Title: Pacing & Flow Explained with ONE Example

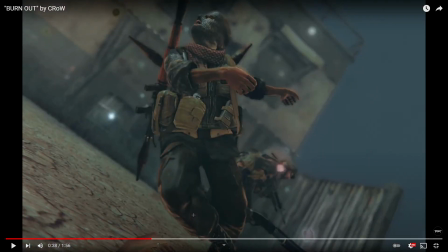[4:06]
See, if the cinematic had a lot of movement, going very fast, it would be a little bit jarring probably, unless you did it correctly.
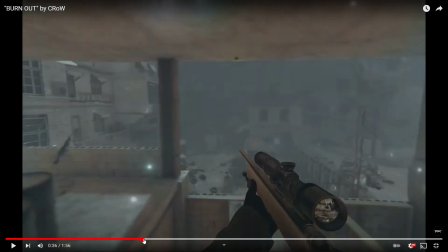[4:14]
Or actually, a better example I think is if this clip had a lot of exit movement. So let's say it kind of starts out fast, it kind of goes slow, and then it ramps up to fast.
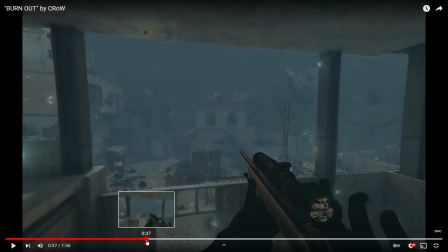[4:24]
If he did that and then came to this, it might not work.
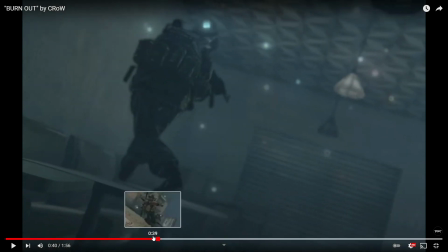[4:31]
These flow really nice. He's kind of using a starts out fast, goes to slow transition.
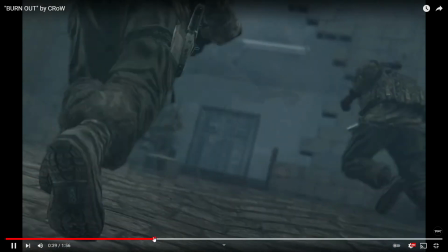[4:41]
That's what he does for each of them. Fast, slow, and then it transitions to the next one.
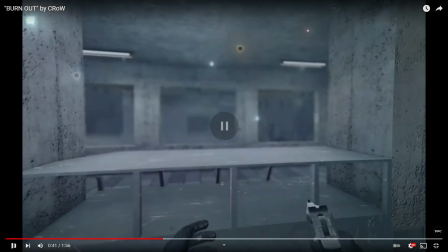[4:48]
This one he does a little bit of a reverse thing, and this kind of pulls you in.
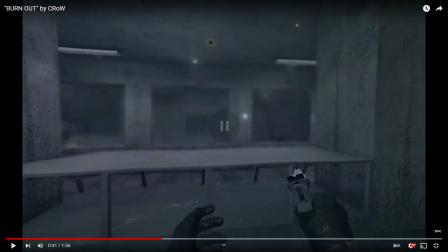[4:54]
So
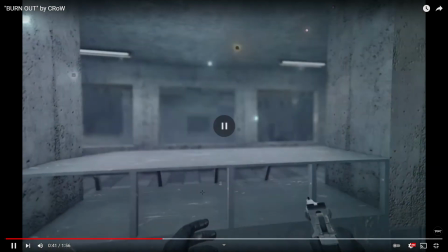[4:59]
pulls you in, and then you're kind of pulled into the POV almost. Is the way I see it.
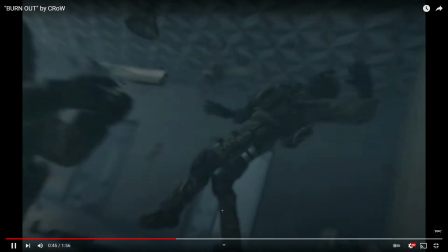[5:06]
There you go again with the very subtle syncing. That's really good right there.
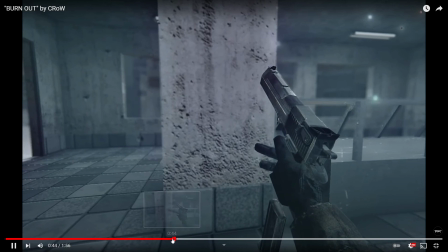So he's got it's so slight on this, so slight.
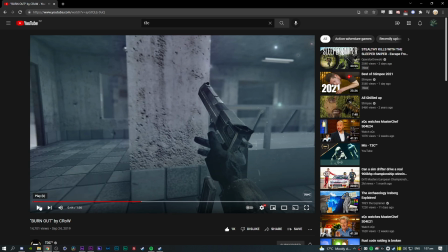[5:23]
He gets a very a bit of movement, and it's just fast enough right here.
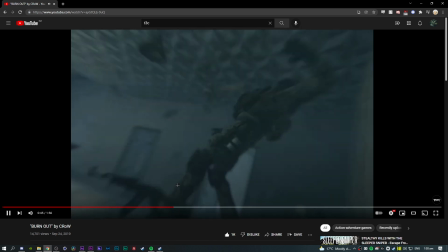[5:28]
Just for a couple frames, you notice it, and this shot here, he's got the blur going on, and it's still
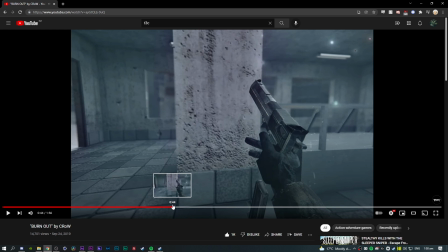[5:38]
it's still pretty slow, but he's done it so it's like a very intense little bit with enough movement, and then it slows down. So it's intense, and that's what you want. That's how it flows.
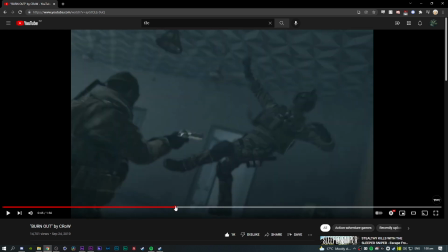[5:50]
If it was say really slow, it wouldn't have any impact to it, and so it would flow poorly.
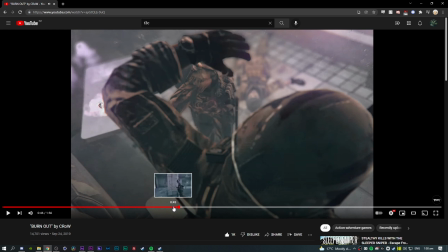[6:01]
So he's got impact here, and it doesn't take away from the pacing of the edit. It doesn't feel out of place.
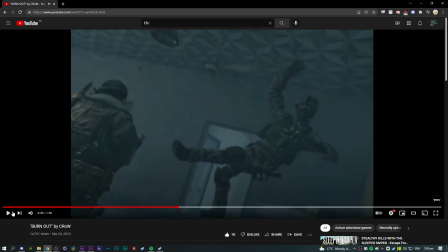[6:09]
You see here, he's gone for a traditional transition. He's done it twice, changing camera angles. Each of these doesn't need a very impactful speed ramp here.
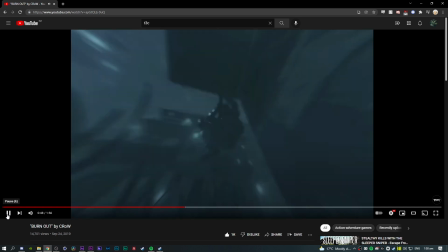[6:24]
It's the same shot, but he's using different camera angles. This is the next changing pacing here.
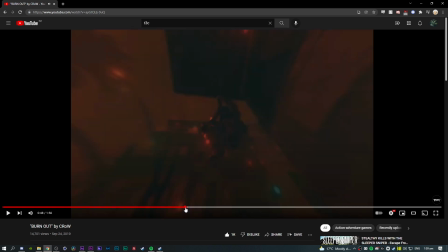[6:32]
So I don't even think he has. Does he have a ramp here? No, it doesn't.
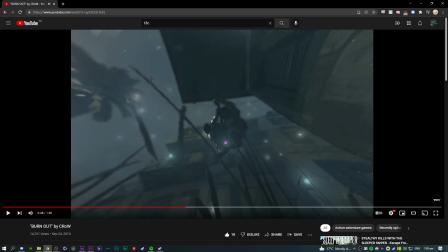[6:38]
It's the same. So this clip's kind of fast, and he's using the intensity of that glitch,
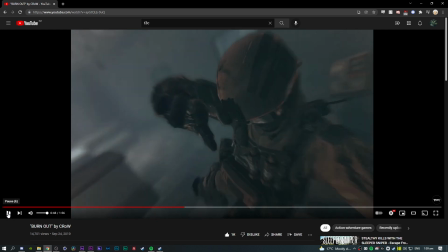[6:42]
and he's using the whoosh sound effects to make this a little bit intense, and he does it again there.
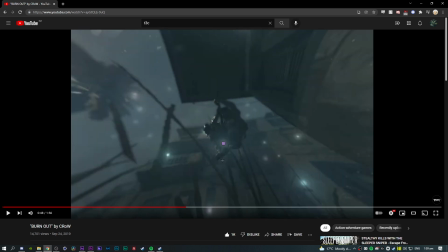[6:50]
So normally what you would do to get this to be intense is you'd have a lot of movement, then really slow. You'd have really aggressive velocity. That's what that is, really aggressive. But instead of that, he's kind of just,
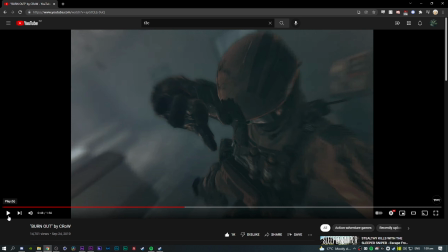[7:03]
he doesn't need that much movement, because the effects he's got on here and the whoosh sound effects, they really do it for him. He doesn't have to screw with the velocity to do it. He's using other ways to make it work.
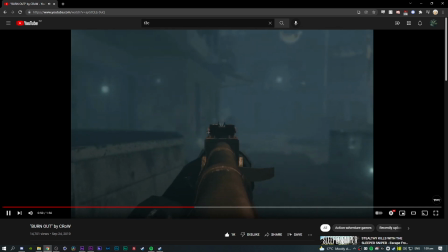Here we go, it slows down again. And the reload's it's a little bit intense with the glitch effects.
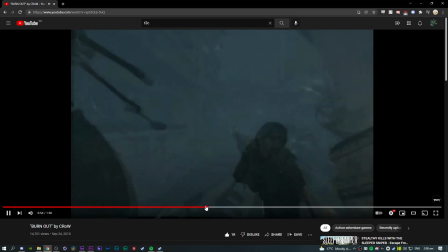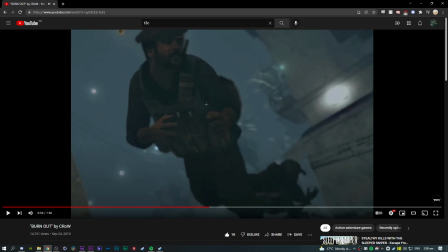[7:35]
This is a good example here. It's intense, but it's still in line. It's not too much, it's not too little.
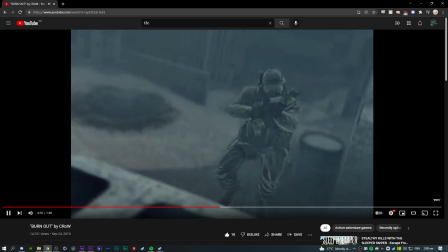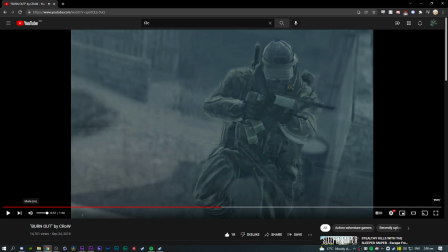[7:46]
This is where it really changes up here. This is probably his most, as this edit escalates, it gets a little bit more extreme.
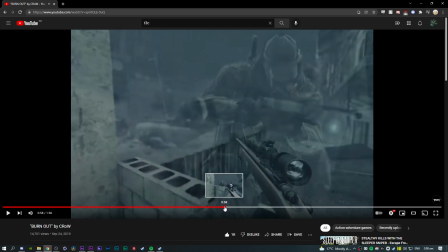[7:58]
So that's this is the biggest change in pacing up until now.
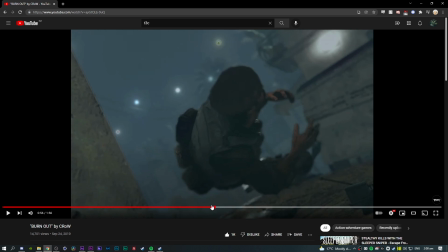[8:05]
As the song slowly gets more intense, as edit gets more intense.
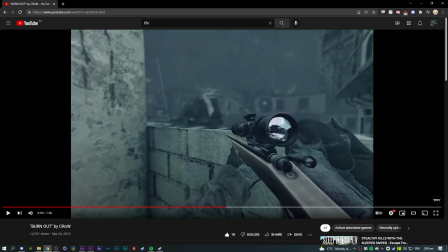[8:14]
And each movement, as it gets harsher, the resulting movement after is harsher. And he's made sure that
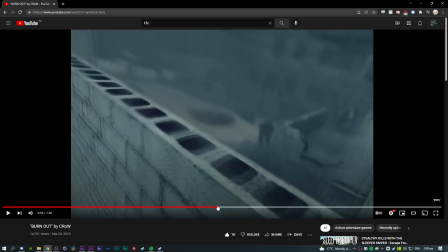[8:23]
each piece of the puzzle fits.
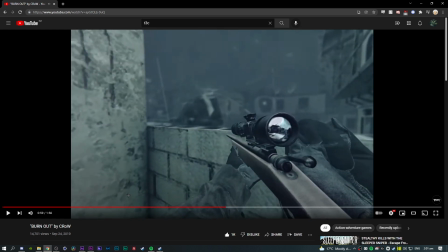[8:29]
The speed from one to another is relative. That makes it smooth, it makes it flow.
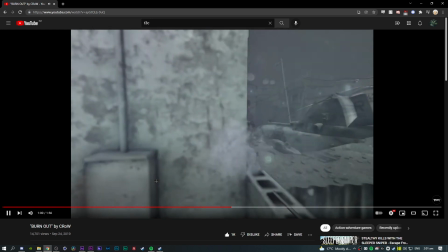[8:34]
That's how he's making it flow. And if he wants to go from fast to slow, he gives it breathing room.
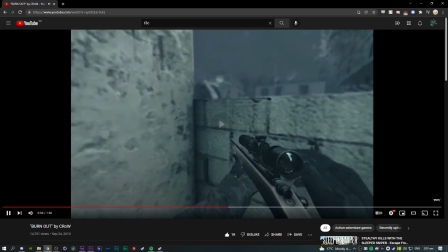[8:45]
So he wants to go fast, so he lets it, a lot of impact here.
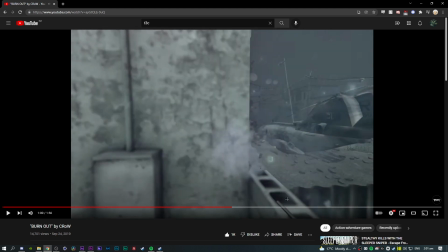[8:50]
He's mainly using effects to carry this away, not just his velocity.
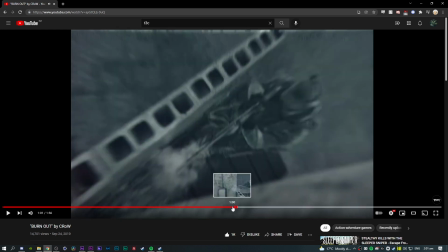[8:54]
His velocity is quite harsh here, but it really slows down instantly, and then he's back into the really smooth kind of.
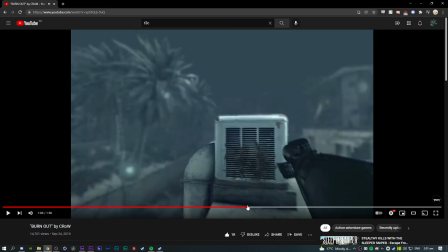[9:02]
Yeah, so this edit's carried a lot by the effects here, to give away what he wants the viewer to feel from it.
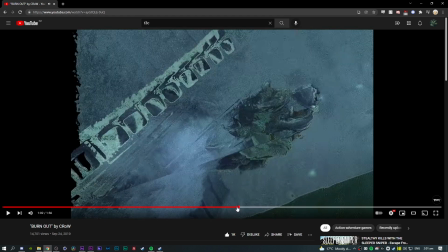[9:12]
Another change in the pacing here. This time he's using the vocals.
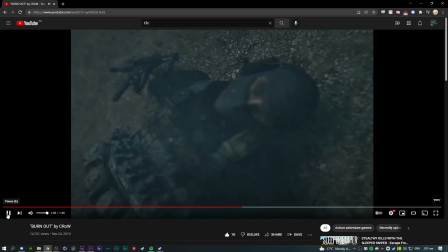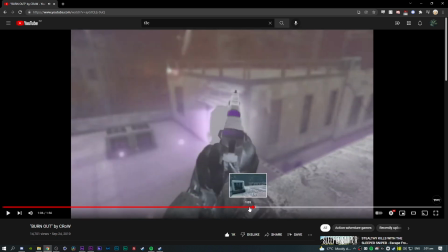[9:21]
Kind of the docile echoes on here, and then he goes things you don't know for the time of these shots.
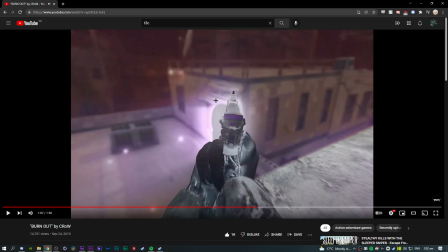[9:28]
And suspense, and he's holding the suspense on that grungy guitar noise in the background.
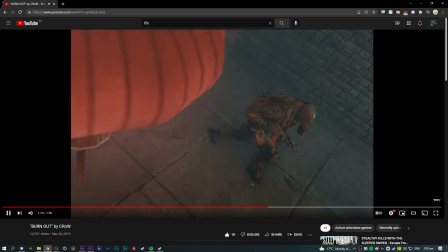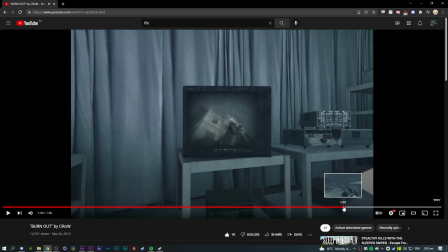[9:39]
Open Your Eyes is the timing for this one. So yeah, this is generally this is a masterful example of pacing.
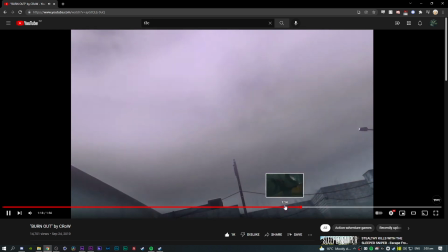[9:45]
If there's any edit to look to, it's this one. Because his pacing is 100% carrying the edit.
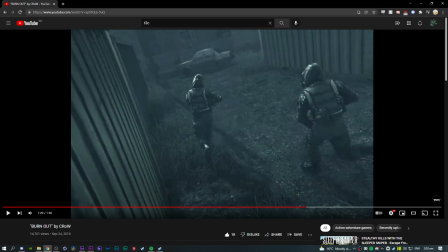[9:53]
He keeps everything kind of muted and in line with the song,
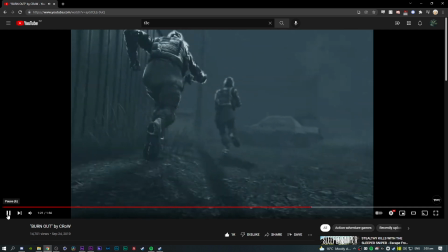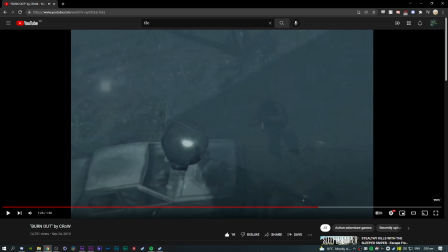[10:03]
You can see it kind of only calms down like when the song calms down.
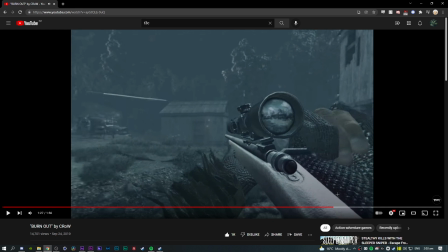[10:12]
But it goes back to being intense once the song's back in action. And you can it's just not linear at all.
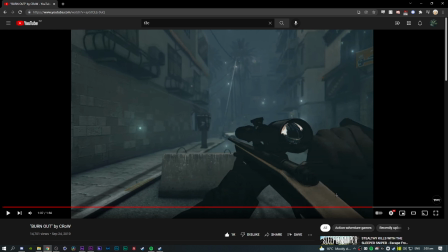[10:19]
It's not linear. So he's constantly choosing different elements of the song, and he probably had a lot of trial and error as well, trying to find each of these points to sync to.
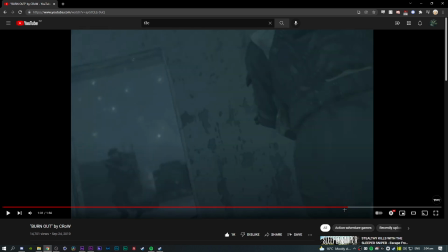[10:31]
When should the cinematic come in, or maybe he had it storyboarded. So storyboarding, if you're recording your own clips, is probably the best way to do it.
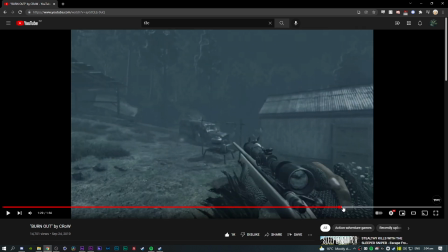[10:37]
It's just to know your footage and then imagine it in your mind to like different elements of the song. You don't want to just have it on like every beat that something happens. You want to like time it to the vocals, time it to the instruments, time it to the beats.
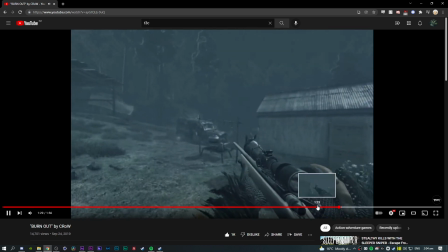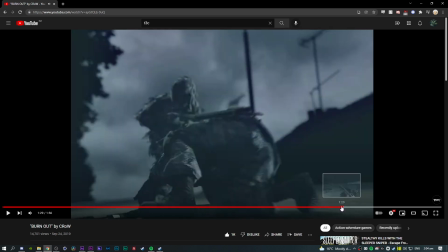[10:57]
And you can see another tip on flow here. So his cinematics don't necessarily flow in like a traditional way.
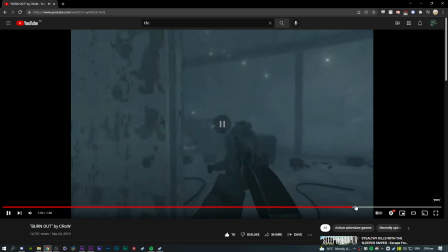[11:04]
They're more like harsh cuts. I guess the best example of like, I guess you could say is traditional flow is here.
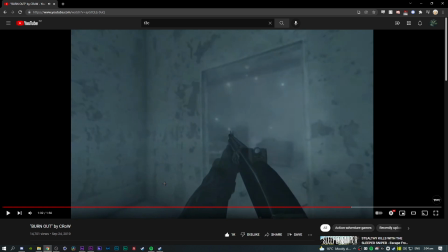[11:11]
So the cinematic moves into the POV. That's how he's got it to flow like that.
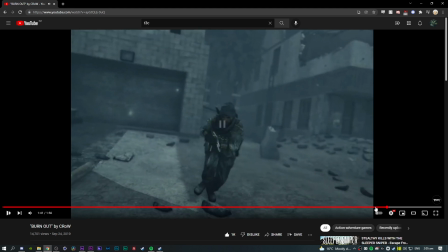[11:17]
And then we get like a little bit traditional here.
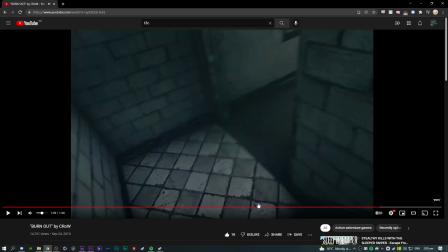[11:21]
Like a comes out of him, goes back into him, and it matches the camera movement of that cinematic that comes after.
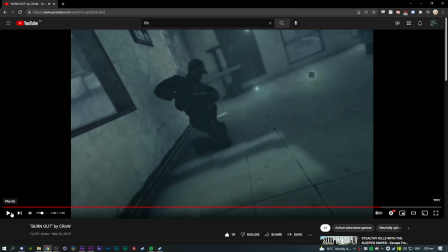[11:27]
And comes into him. And then, it flies past him. And then into him, and this one kind of pulls out.
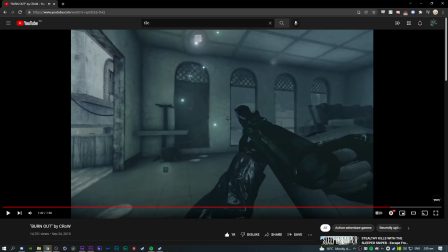[11:36]
It's like kind of in, out movement.
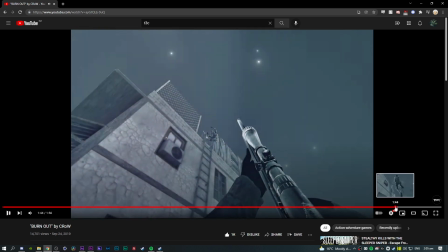[11:42]
Same there.
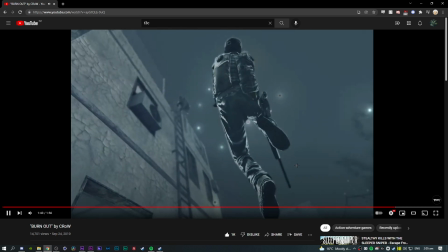[11:46]
Out, in.
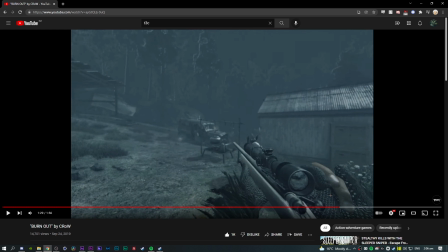[11:50]
Your footage doesn't necessarily have a lack of flow because you have stark transitions like this one.
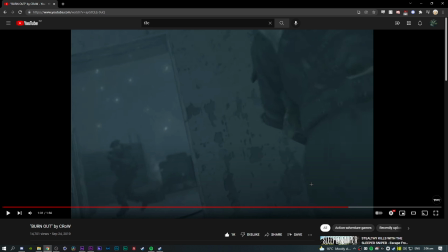[11:58]
These work because the footage is like relative speed, and it's consistent. You want consistency. Consistency is key. Unless you're like using like an element in the song to have like some intensity, you kind of want consistency between your footage.